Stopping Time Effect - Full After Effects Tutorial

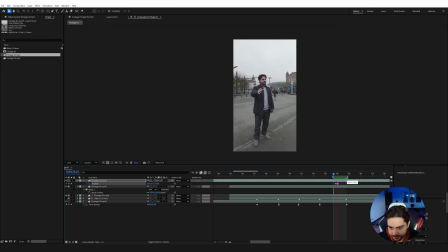So if we're going to just preview this range here, it looks like people are actually passing in front of me as well. So you can do this as many times as you want, but it just gives it a more dynamic feeling and it looks like the scene has more depth to it.
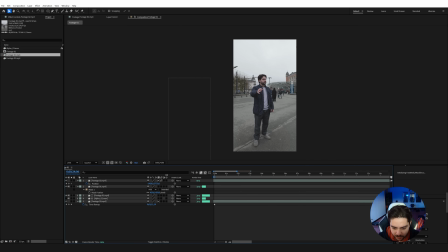Apart from that, I'm going back to my beginning, zoom out, select all of my layers and just move everything over until we just start our clip at the beginning. There we go. And now we can trim our clip to, let's say, 15 seconds. Right click, trim comp to work area.
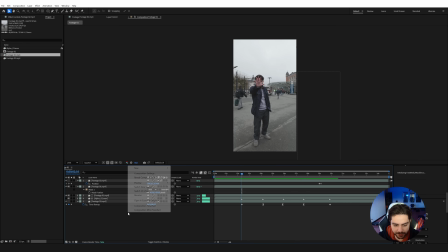One more thing on the impact. I still want some stuff to happen. So I'm going to right click and create a new adjustment layer.
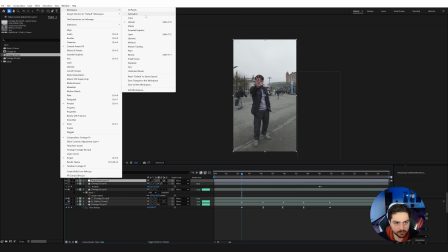On this adjustment layer, I'm going over to Window, Workspaces, and I'm just going to choose all panels here.
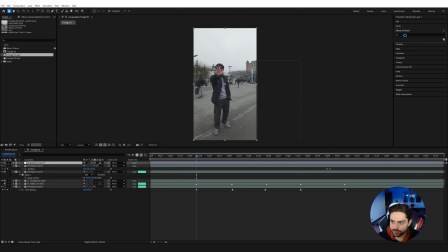Okay, we can close this panel. And go over to the effects and presets, and I'm going to search for my quick shake preset, which you can download with a link in the description below, and apply that to this clip here.
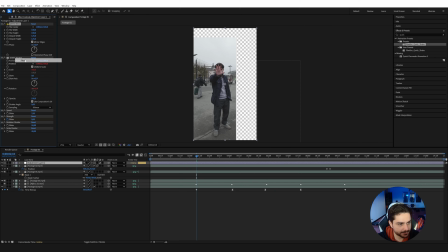Then make sure nothing is selected, and then right click on tile center, reset, anchor point, reset, and position, reset. And that's going to reset everything. Press U on the keyboard, and you will already see some keyframes.
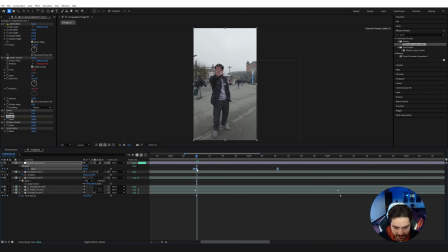I'm just going to select these keyframes and move them over on the impact. Then I'm also going to disable here the use composition shutter speed and change the shutter angle to 180. That's going to give some blur on this screen shake. And if we're just going to preview this range here, we get a little bit of a shake on our scene.
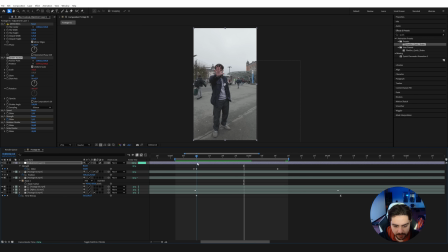Like there is an impact of the time stop. We can also search for the VR chromatic aberration effect and apply that to the scene here and change it to stereoscopic. And then click on the aberration red and blue. Make sure that you're on the point of stop.
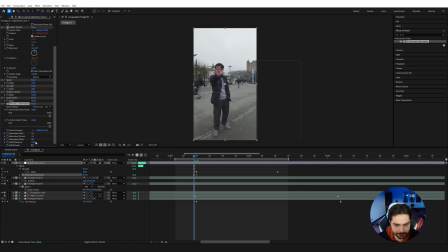Go one frame back, change it to 0 and 0. And move a few frames forward. And set it to 0 and 0. Press U on the keyboard and press it again.
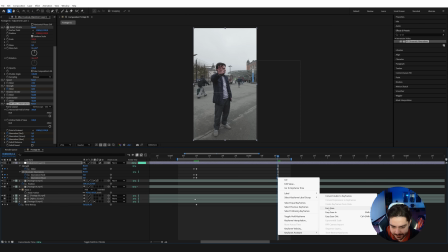And on this last keyframe, keyframe assistance, easy ease for both of these.
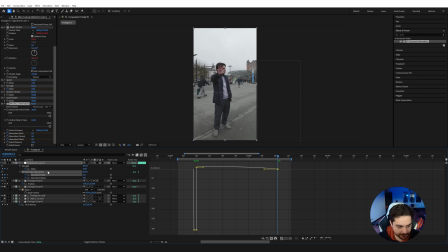And then go into the graph editor, select both of these. Select the last keyframe and bring this to the left so it comes to a slow stop. And so like this, we have some shake and we also have some aberration going on. which makes it look really cool.
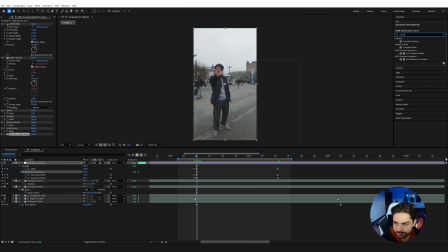Another thing that we could do is apply the turbulence displace and bring that on this adjustment layer as well. Maybe increase the size a little bit and click on the amount stopwatch. Go one frame back with page up on the keyboard, change the amount to 0.
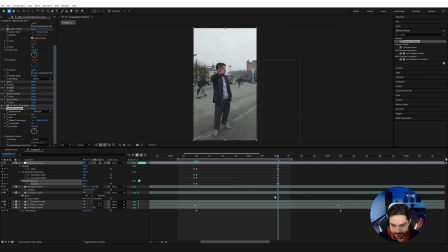And again here, do 0, press U, press it again, right click on the keyframe, keyframe assistance, easy ease. And then go into the graph editor and drag this to the left. And like this, you get a little bit of morphing. That's pretty cool. You can do this as crazy as you want.
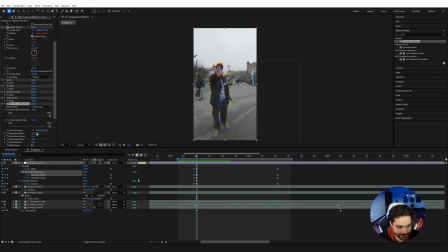And if you think the chromatic aberration is too intense, just change the value here on the keyframe to -5 and +5. And so now we get a very nice and subtle effect. Now you can do this on every one that you want, like maybe on this top as well.
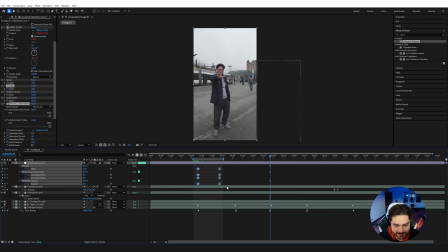We can copy all these keyframes, Control C and Control V, and then move them over one frame. And maybe here as well. Boom. Okay.
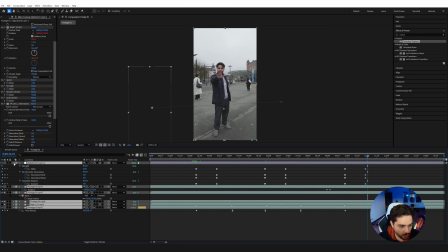And so now if we're going to preview it, it's going to look fantastic. One last thing that we want to do is whenever we are in this time-lapse mode,
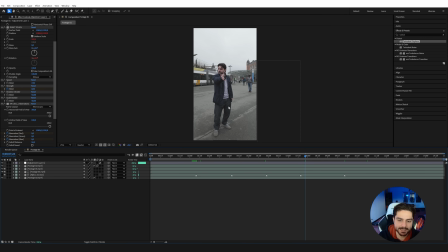you can see everyone is still very sharp and it doesn't really sell the idea of everything going fast. When things go fast on camera, usually see a lot of motion blur going on.